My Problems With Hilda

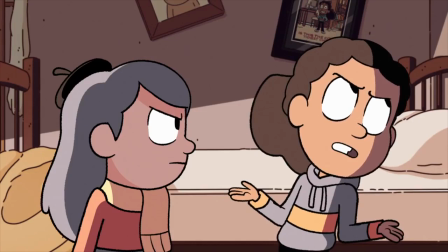(12:27) Well, at least I know how to have fun. Right! Because you're the cool wilderness girl, all free-spirited and everything?
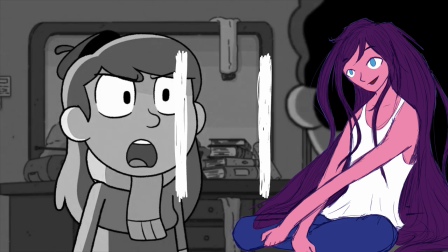(12:33) You think you're too good to play by the rules just like the rest of us.
This is really just a meaningless jab at Hilda. There's no reason we've been given to believe that Hilda thinks she's better than everyone else or thinks that she doesn't have to play by the same rules.
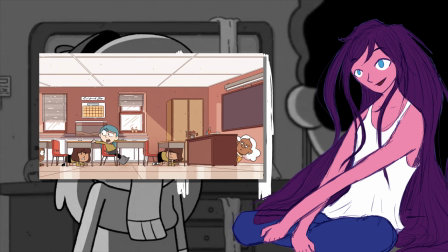(12:44)
I'd say the closest we get to this is Hilda being disruptive in class, but I feel like that was instead a demonstration of Hilda's lack of social skills and knowledge of city life etiquette.
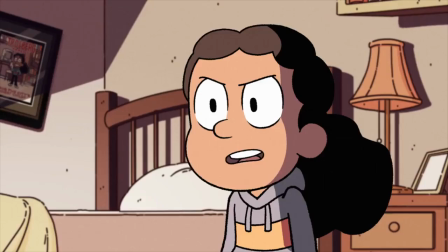(12:53)
Still, this is definitely the kind of thing that a child would say when they're angry, so I'll let it slide.
Hey, I wrestled a ghost for you.
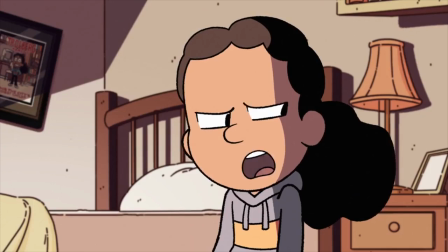(12:59) We all wrestled the ghost because you told me it would get my book back, but it didn't.
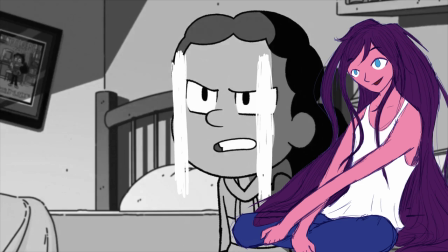(13:05) It was just a horrible, terrifying thing we all had to do for no reason."
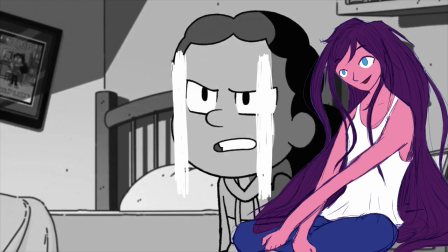(13:09)
Now this ties back to Hilda building up Frida's hopes for nothing, in that everything Frida is accusing Hilda of completely ignores Hilda's intentions,
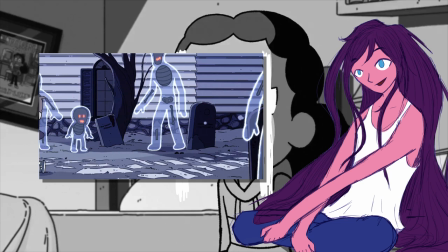(13:17)
which is something that I felt the show had established was pretty important from the way that Hilda's mom was handled.
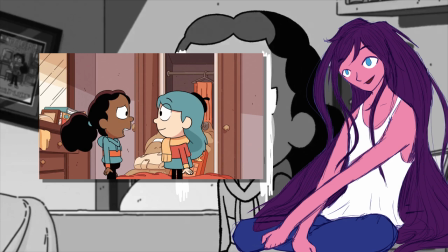(13:22)
Hilda didn't get them to wrestle the ghost for no reason, it was done with the explicit goal of getting Frida's book back,
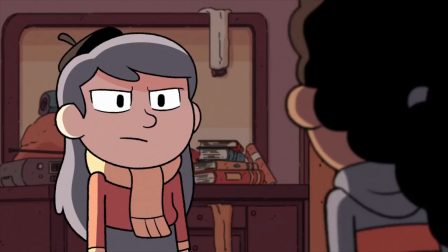(13:28)
and Frida showed great appreciation for the effort Hilda was putting into this task earlier.
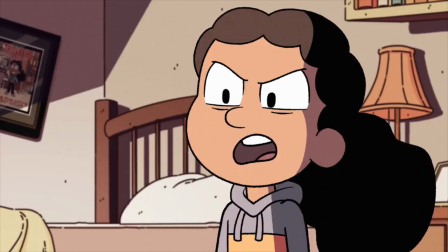(13:32)
What all of this means is that Frida would never act the way we see her act in this scene.
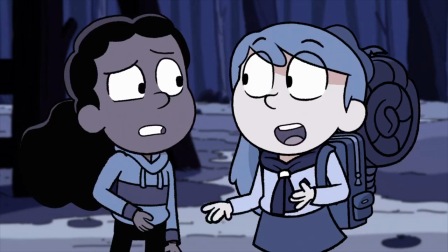(13:38)
This is not Frida, this is a massive plot contrivance that only exists to create conflict that will be resolved in the finale to make it feel more impactful.
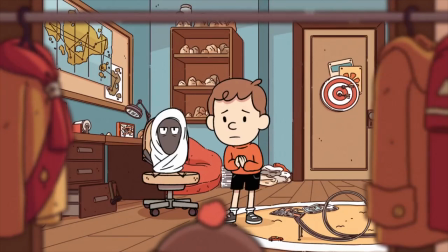(13:46)
As a result, any time the show spends reminding me of how sad it is that Frida isn't around anymore,
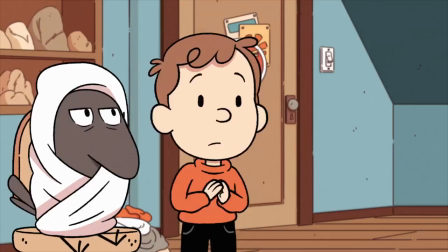(13:51)
I don't feel sad, I feel frustrated because the show hasn't earned an emotional response out of me.
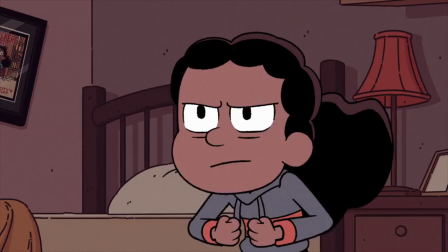(13:57)
And unfortunately, this wasn't the only reason the finale of the show somewhat fell flat for me.
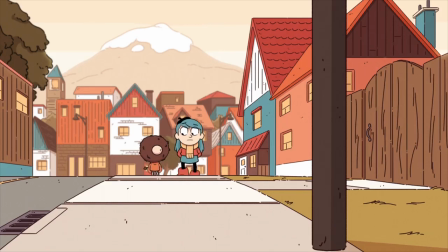(14:01)
I really wasn't all about Tantu the Nyssa, who the show spends a lot of time on, he feels very monster of the wiki, and I didn't find his story to be all that compelling.
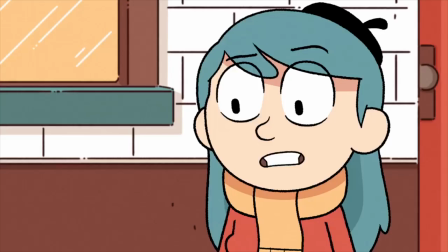(14:10)
First of all, he's a completely new character, we learn that he was wrongfully kicked out of the house he was living in, but not much about his actual personality.
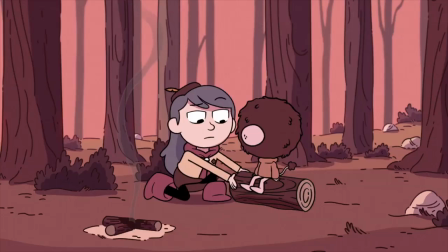(14:17)
And even the story about being framed for the wrecking of his old residence doesn't invoke much sympathy
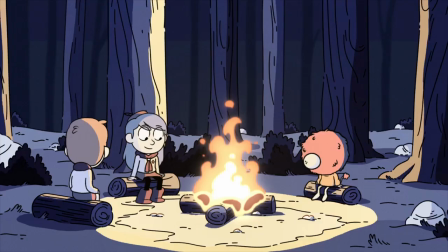(14:21)
in the audience because its primary function in the narrative is not to make you feel bad for Tantu,
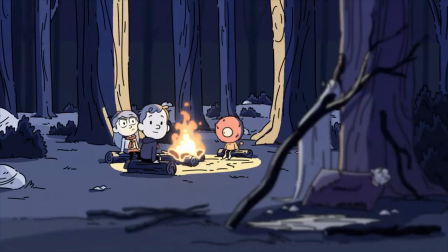(14:26)
but to set up the mystery of who framed him and why, guy, if he is even telling the truth,
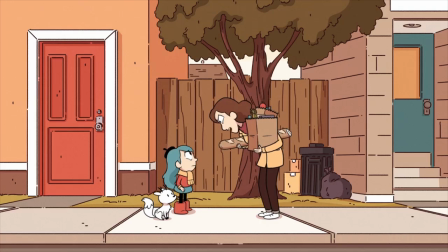(14:31)
and the fact that his honesty is called into question at all also makes him come across as less sympathetic.
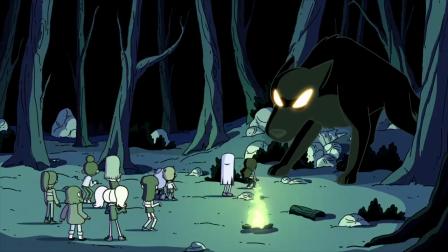(14:36)
Still, I can definitely see how his inclusion was somewhat necessary as it allowed for the plotline of the Black Hound to exist which I liked a lot, though I might just be biased because I have a dog.
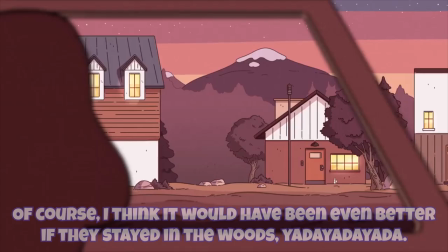(14:44)
The way that the Black Hound is handled as this completely unknown and potentially dangerous entity really harkened back to the vibe I got from the first two episodes.
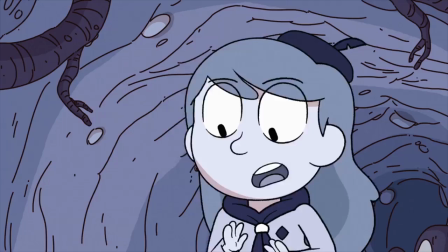(14:52)
And this actually leads into my next point because unfortunately, I didn't feel this same energy was present for the majority of the show, at least not in the way I was hoping for.
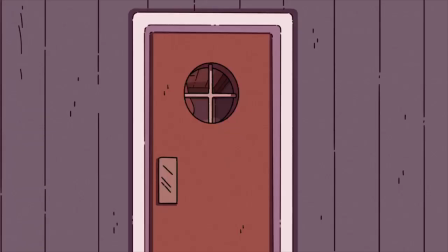(15:01)
Remember how I said that episode 3 communicated to me and Hilda that the rest of the show would
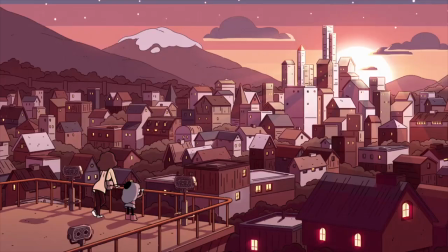(15:05)
retain the same elements of exploration and wonder that I got from the previous two episodes?
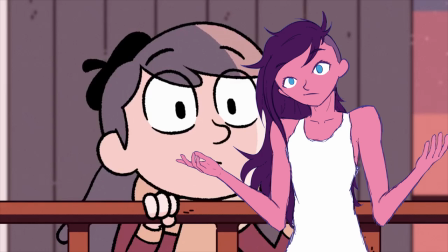(15:10)
Yeah, well, the show kinda lied. Let me explain.
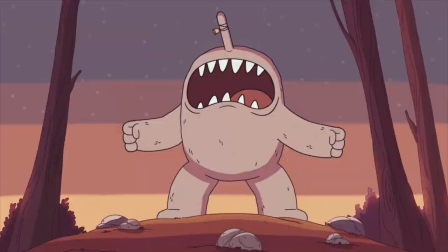(15:14)
See, the reason I love the forest setting was not just because it has trolls and elves and flying cats sperm.
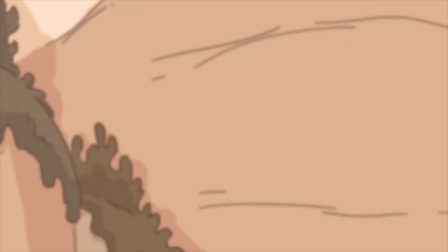(15:20)
It was because Hilda and her mom were surrounded by the unknown.
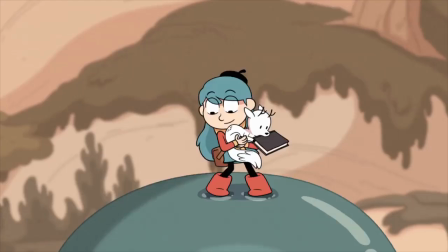(15:24)
In the forest, you don't have to go looking for wonder and magic, it often just falls right in front of you, and this was what I loved about the beginning of the show.
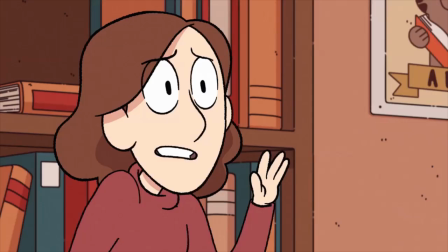(15:32)
But once we get to Trollberg, the series tends to focus on one type of paranormal creature per episode that doesn't really require the city setting to exist.
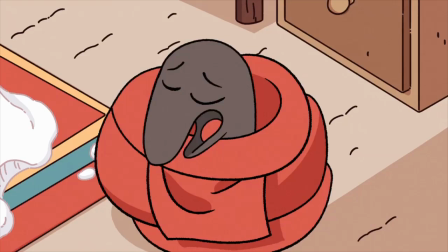(15:39)
And the species that I found to be the most engaging were the ones that didn't fit into this category.
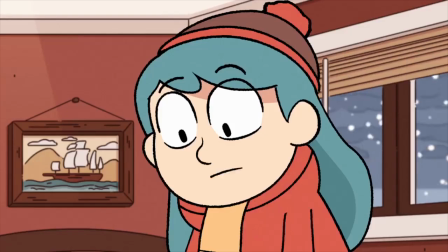(15:45)
They were the ones whose existence and place in the story had an integral tie to the city and the people who lived in it.
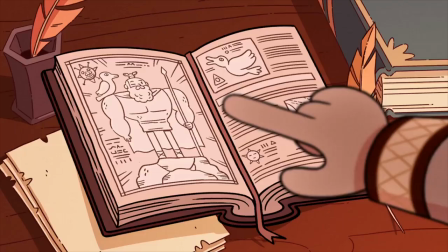(15:50)
The Great Raven is something of a god to the people who live in Trollberg,
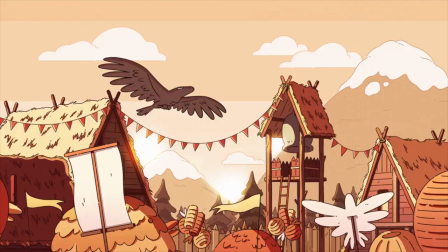(15:54)
so getting a story about him had the extra effect of expanding my understanding of the city's culture and making it seem like a setting more worth exploring.
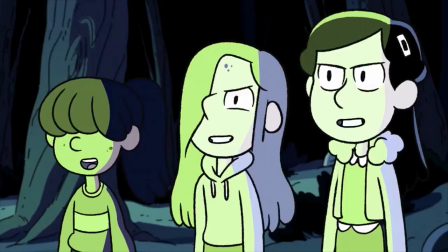(16:02)
The Mara are these seemingly normal teenagers who somehow got possessed or corrupted
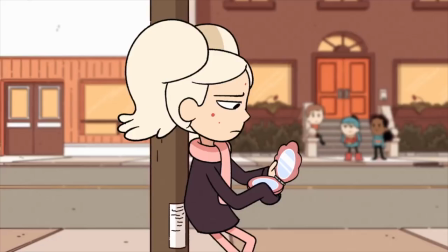(16:07)
or something which turned them into these nightmare spirits that get off on giving people bad dreams,
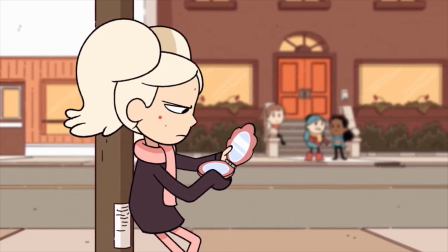(16:11)
and they just live among normal people in the city, completely undetected.
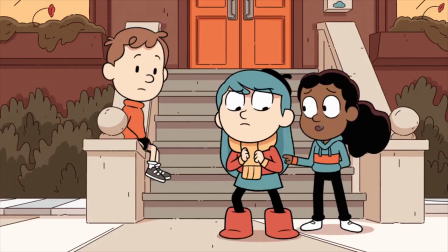(16:15)
That's super cool and it's the kind of magical being that couldn't exist outside side of Trollberg.
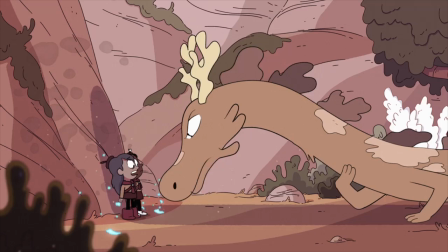(16:21)
But unfortunately, these examples are the outliers. Every other species we meet after episode 2 except debatably the ghosts and the Nyssa are either complete
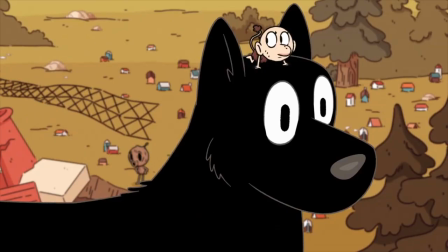(16:29)
departures from the city or are injected into the city only to return to their natural habitat by the end of the episode.